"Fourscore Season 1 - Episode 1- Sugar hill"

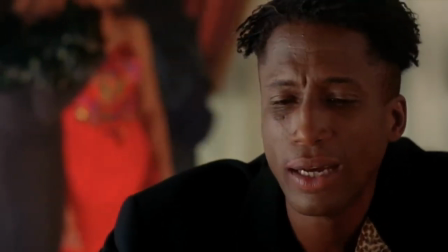Although Ray Nathan is very emotional,
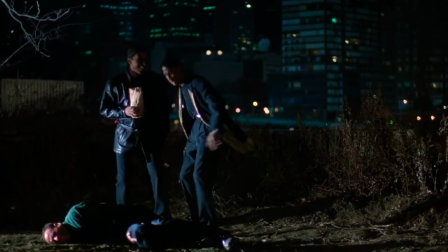his need to be in some kind of control stems from when, under his parents, he was unprotected.
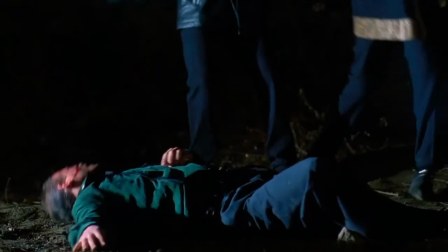He yearns to not feel helpless again.
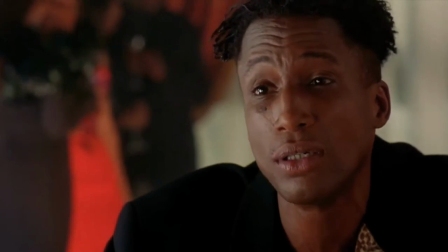And without Romello, he will be.
And
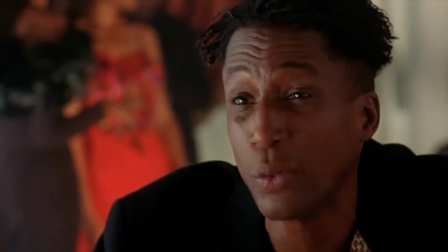I just don't want you to go anywhere. You got this little cutie.
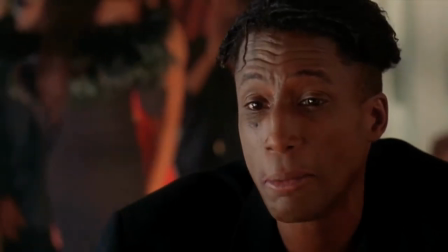Are you in love? That's good.
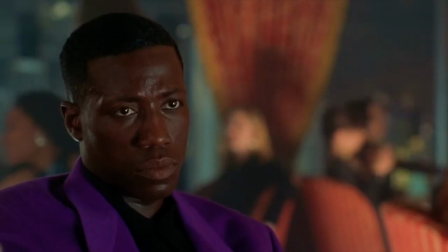But I don't even have that.
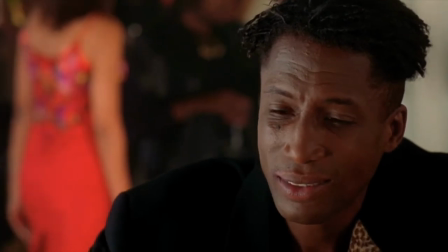I mean, I never loved anybody.
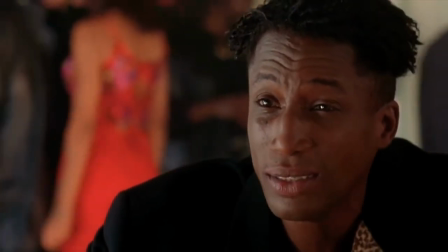Anybody wrong. Except you.
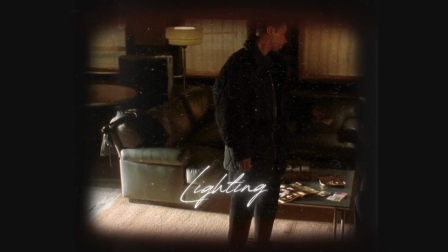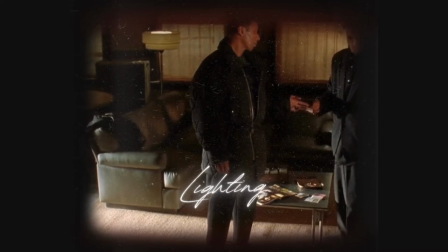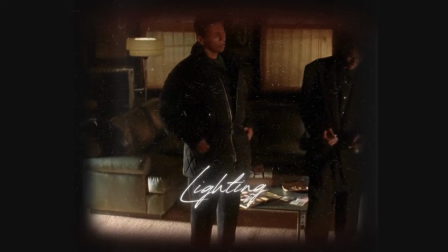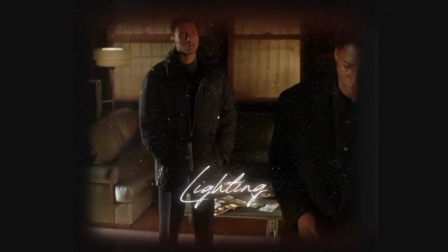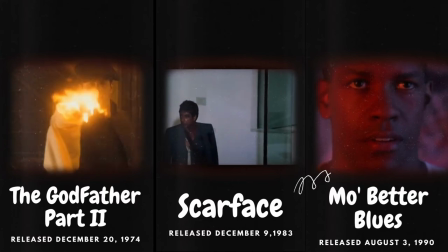Like many great films that came before Sugar Hill and those that came after,
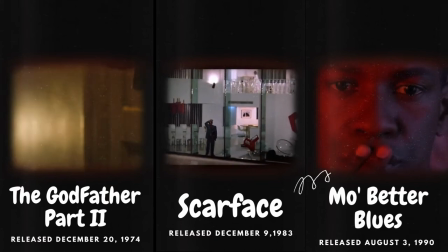using lighting and fashion to add to the scene, story, and characters is done all too well in films like The Godfather,
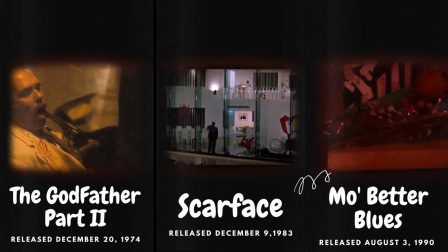Scarface, Mo' Betta Blues, and most notably, Belly.
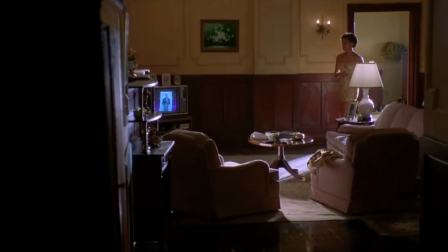A lot of times in this film, a white light represented truth, innocence, and or hidden things coming to light.
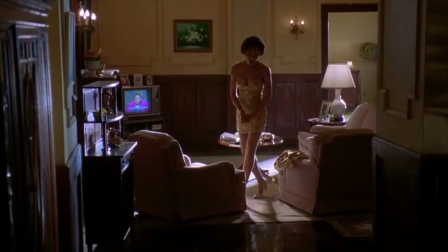Here, Melissa has an idea of why Romello isn't there, and she knows that the truth is not good.
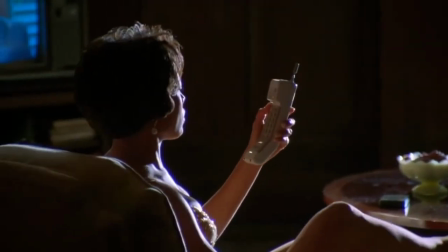Sugar Hill used its lighting to add to the story and message of the film. It added to the emotion.
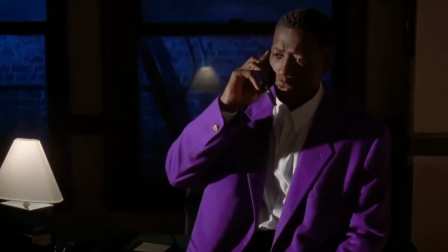It also hinted at what was to come within a scene. The hints of blue lighting when there was a scene that was melancholy and involved death.
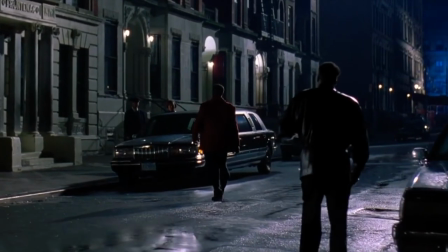The blue lights on the buildings. Look at the end of the street.
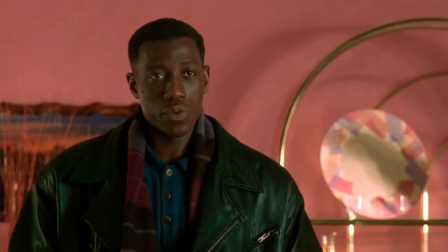The blue light shining on her window as Romello is there to tell her the news of her husband. I noticed that the baby wore a green jacket, and when Romello goes to see his father for the last time, there is a green jacket hanging up.
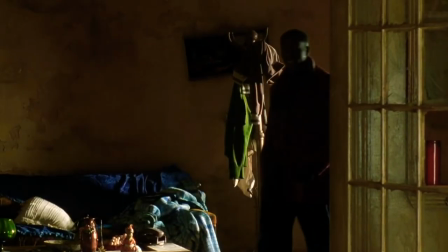To me, it seems the shared devastation of that baby losing its father and Romello losing his as well.
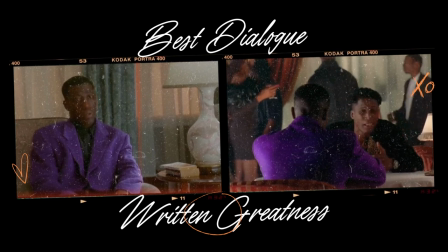Barry Michael Cooper is known to have dialogue in his films that are not only genius, but influence the culture.
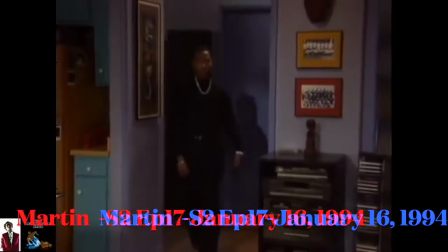Sit your $5 ass down before I make change.
That line was so cold that it inspired a scene on Martin.
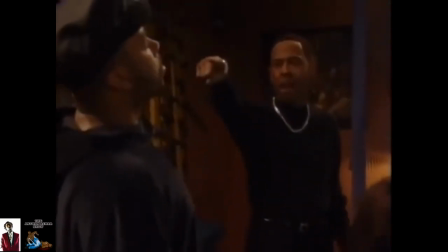Sit down! Go sit your $5 ass down before I make change. This ain't business, bitch.
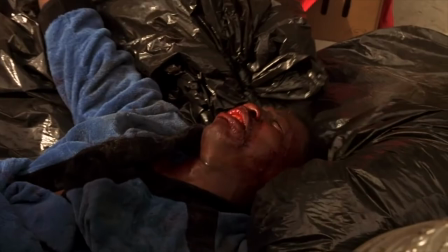This is personal.
And one of my all-time favorite lines.
I want to shoot you so bad.
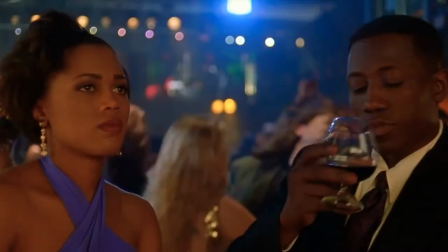My dick's hard.
Here are some of the greatest lines in Sugar Hill.
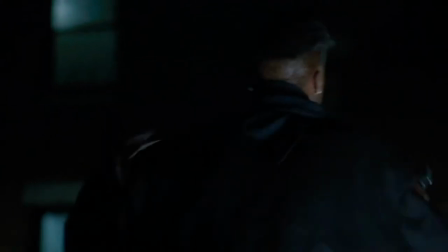This is Harlem, motherfucker. The only motherfucking piece they understand up here is 9 motherfucking millimeter. This is the flavor that they savor up here, neighbor. You don't hit my men, I won't hit your men.
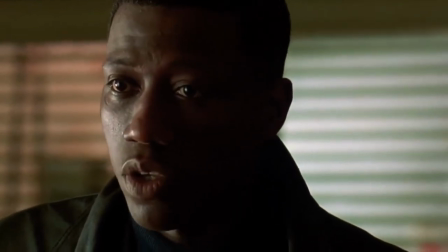You don't hurt my brother, and I won't take your whole family. Okay, chump?
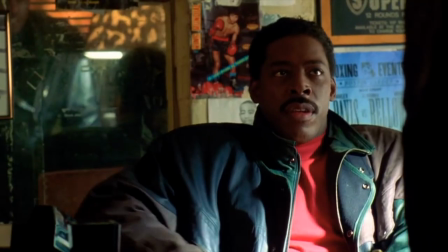I mean, champ.
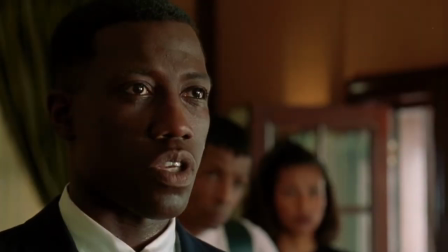My word is bond. You playing yourself, Ray. No, you playing yourself, Rome.
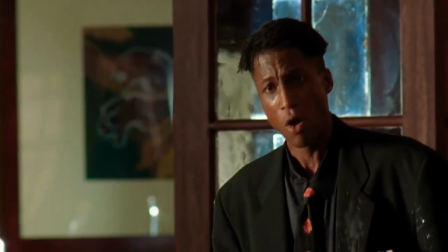Because it don't matter where you go, what you do, or what you know, you still a nigga.